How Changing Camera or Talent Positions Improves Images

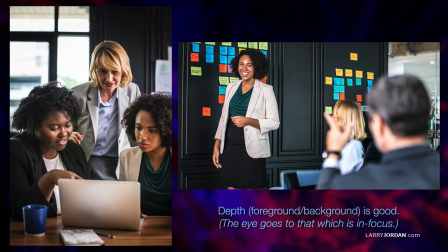[4:11]
Depth, meaning the difference between foreground and background, is good because the eye goes to that which is in focus. Notice how quickly you spotted the woman on the right. And you're still trying to figure out who's the center of focus of the 3 women on the left.
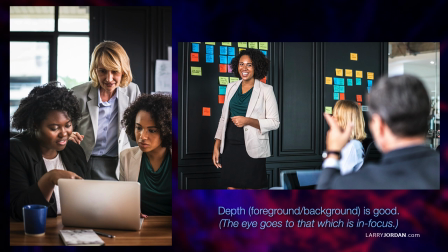[4:28]
They're all the same size. They're roughly the same brightness. They're all in focus. Not exactly sure who we're supposed to pay attention to. But look at what's happening on the right.
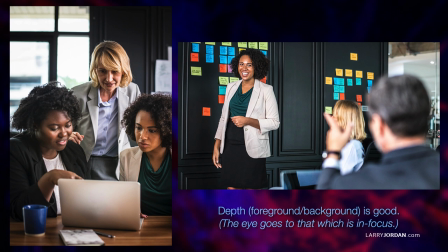[4:43]
We have depth of field, the sense of focus. We'll talk more about that in just a minute. But only one person is in focus. The left-hand picture is shot from the center, the wide shot angle. The right-hand picture is shot from the side, more of a close-up angle. Angles make shots more interesting.
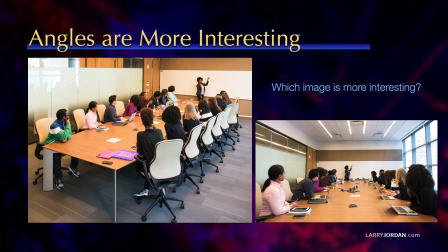[5:03]
Which of these two shots, it's the exact same scene, the exact same group, which of these two shots is more interesting? Both of them have people's faces turned away from the camera, same room.
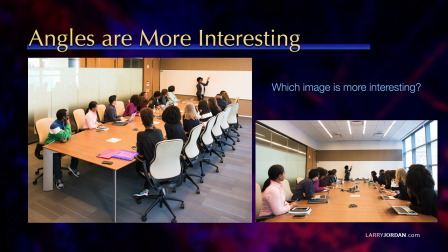[5:17]
But look at how much more interesting it is to raise the camera a little bit higher and move it off to the side and shoot with a more dramatic angle on the left than this aircraft carrier shot that we have on the right.
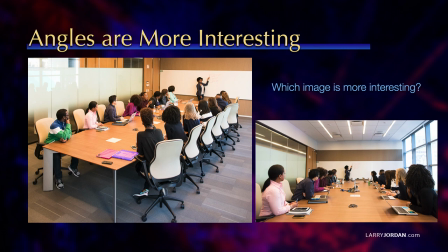[5:32]
Shooting from an angle, not dead center, creates much more interesting shots.
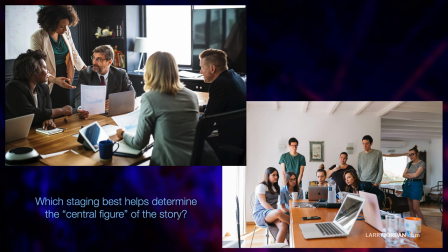[5:41]
Let's go back to the shot that we looked at earlier. Look at the staging of both of these shots. Which staging best helps determine the central figure of the story? Well, the image on the left clearly have established that it's the man in the middle.
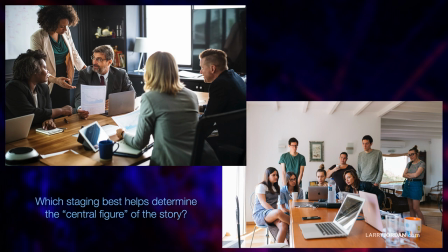[5:58]
But the image on the right, everybody's equally lit. Everybody's the same size. They're all staring at a computer. As far as I can tell, the subject is about the computer.
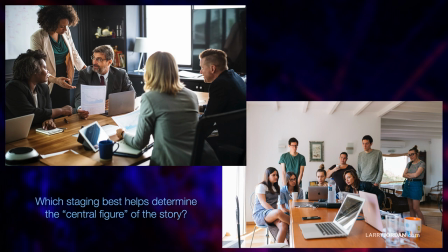[6:12]
But notice how boring this shot is. Right, I have the same attitude as the woman on the right. I don't particularly care, and I'm not interested anyway.
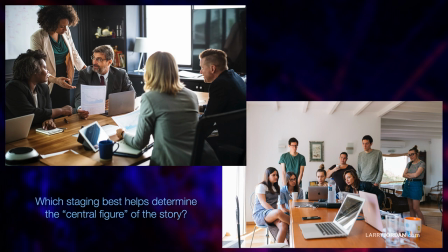[6:26]
Shots from the center are really hard to make exciting. The excitement comes from moving around to the edges.
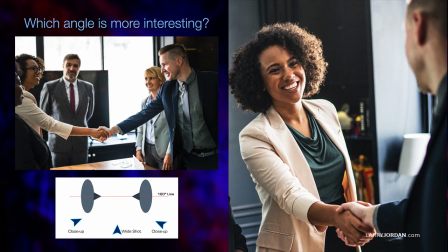[6:35]
Another example. Here I have a wide shot from the center on the left. The exact same scene on the right. Which is more interesting? Right, moving over to the side. Move over the shoulder. One person's in focus, the other is not.
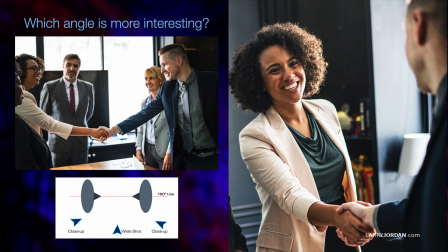[6:54]
The center of object of this whole scene is much clearer. Now, I'm not saying wide shots have no place, but if our goal is to achieve an emotional response, putting the camera dead center is not helping our cause.
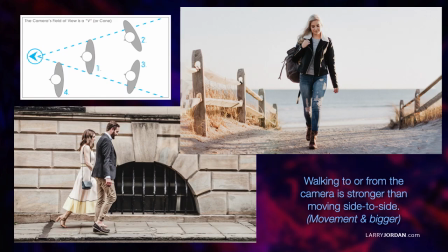[7:14]
Let's go back and consider the camera's field of view, that angle. Walking to or from the camera is stronger than moving from side to side. And the reason all has to do with the field of view.
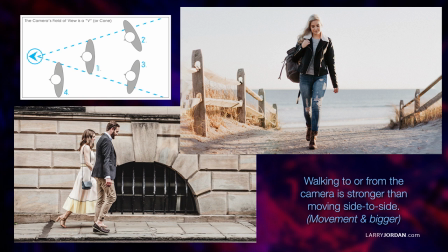[7:30]
As the woman in the top right walks toward the camera, she's getting bigger and bigger and bigger, which then commands our attention. As the people in the bottom left walk from side to side, they stay the same size.
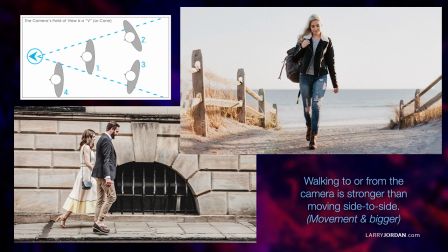[7:46]
We don't particularly see their face. In theater, this is a great move because our eye sees the entire stage and we look at the size of that movement as they cross from the left to the right side of the stage. But in video, everything we see is through the frame.
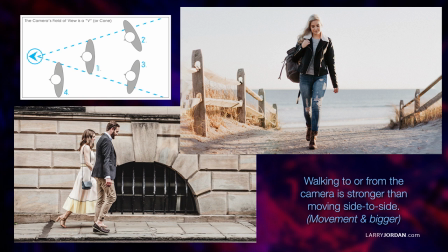[8:03]
And that conical view that the camera lens has, meaning walking to or from the camera, reinforces that the V pattern of a lens. In a way, walking side to side does not.